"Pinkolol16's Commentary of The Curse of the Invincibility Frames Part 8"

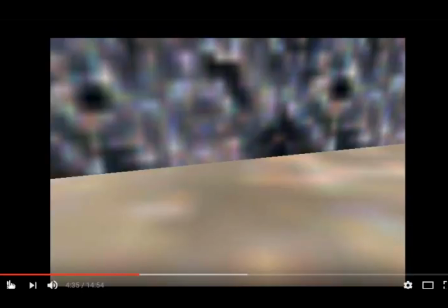967s
It's not like he doesn't believe her with this whole thing, it's just, um, she's, she's, relationships aren't as close, so it's a little difficult to tell what is exactly going on when, you know, the friend that you know could probably know more. Like, what's the point?
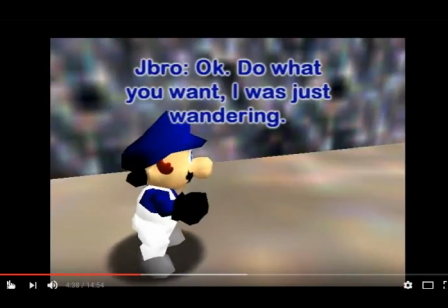989s
this particular line is the most egregious example of me shoehorning this particular scene in
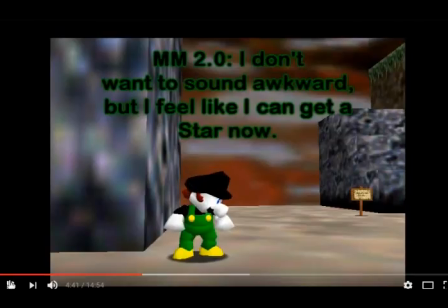anyway I'm going to skip right back to the other recordings I see it I
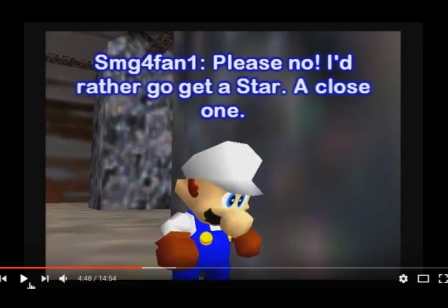1017s
was about to say oh yeah he's decompressed now but that that didn't happen I I was like I'm gonna stop the script line before it gets out of hand so i have several attempts of stopping it in this particular video
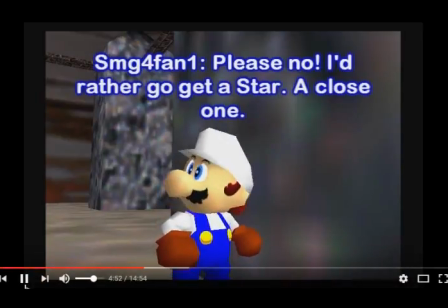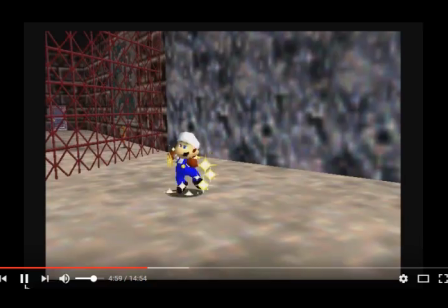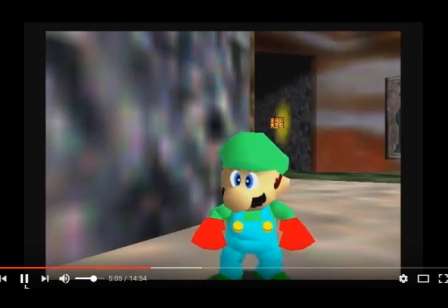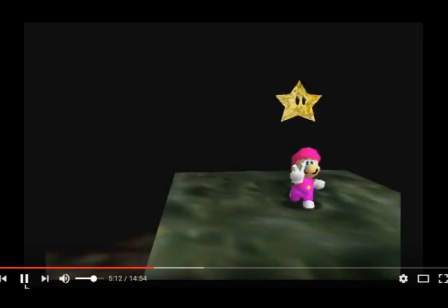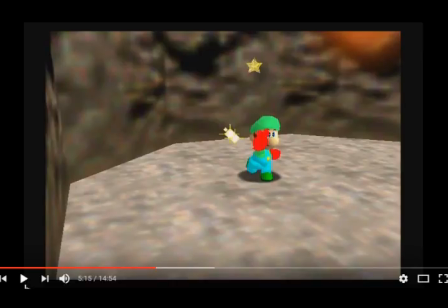1059s
it's kind of jarring the footage isn't sped up but the song is but i thought it would be better i guess i'm
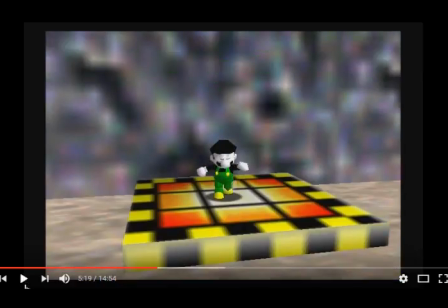1069s
focusing on him so much because i was going to give him a potential role but that's not gonna happen now due to issues
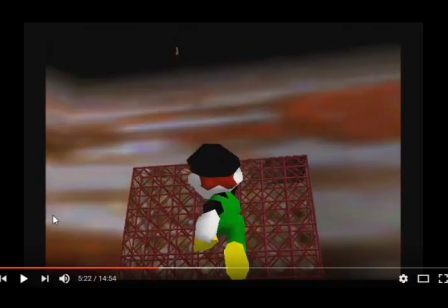1078s
i read about a thing i think it was on tcrf or some other place even the mario wiki maybe that, um, well, you can see the door there, that, um,
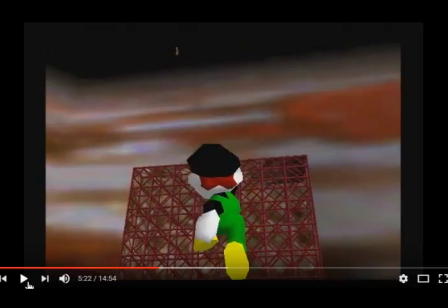1091s
in the original Super Mario 64, you don't actually have to use the metal cap to flip that switch, you can actually ground pound since the, um, like, your ground pound would be so close to the button that it would count as you standing on it for a split second before you, um, uh,
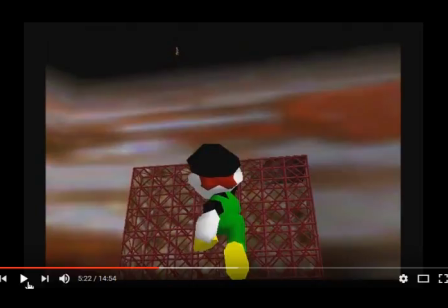1111s
actually start swimming because of how close the water is to the button so I actually wanted to show that trick off so that and since he was the smart character I thought that would make sense
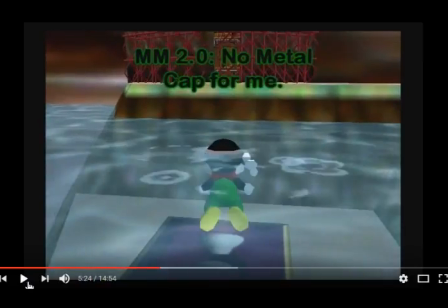1124s
I actually have an outtake of this where I have to go through it several times
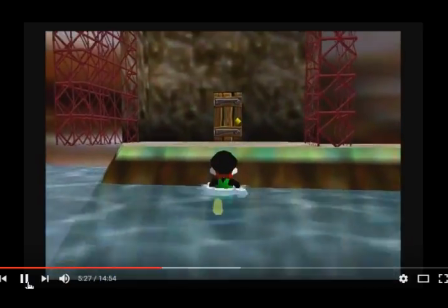1130s
I'm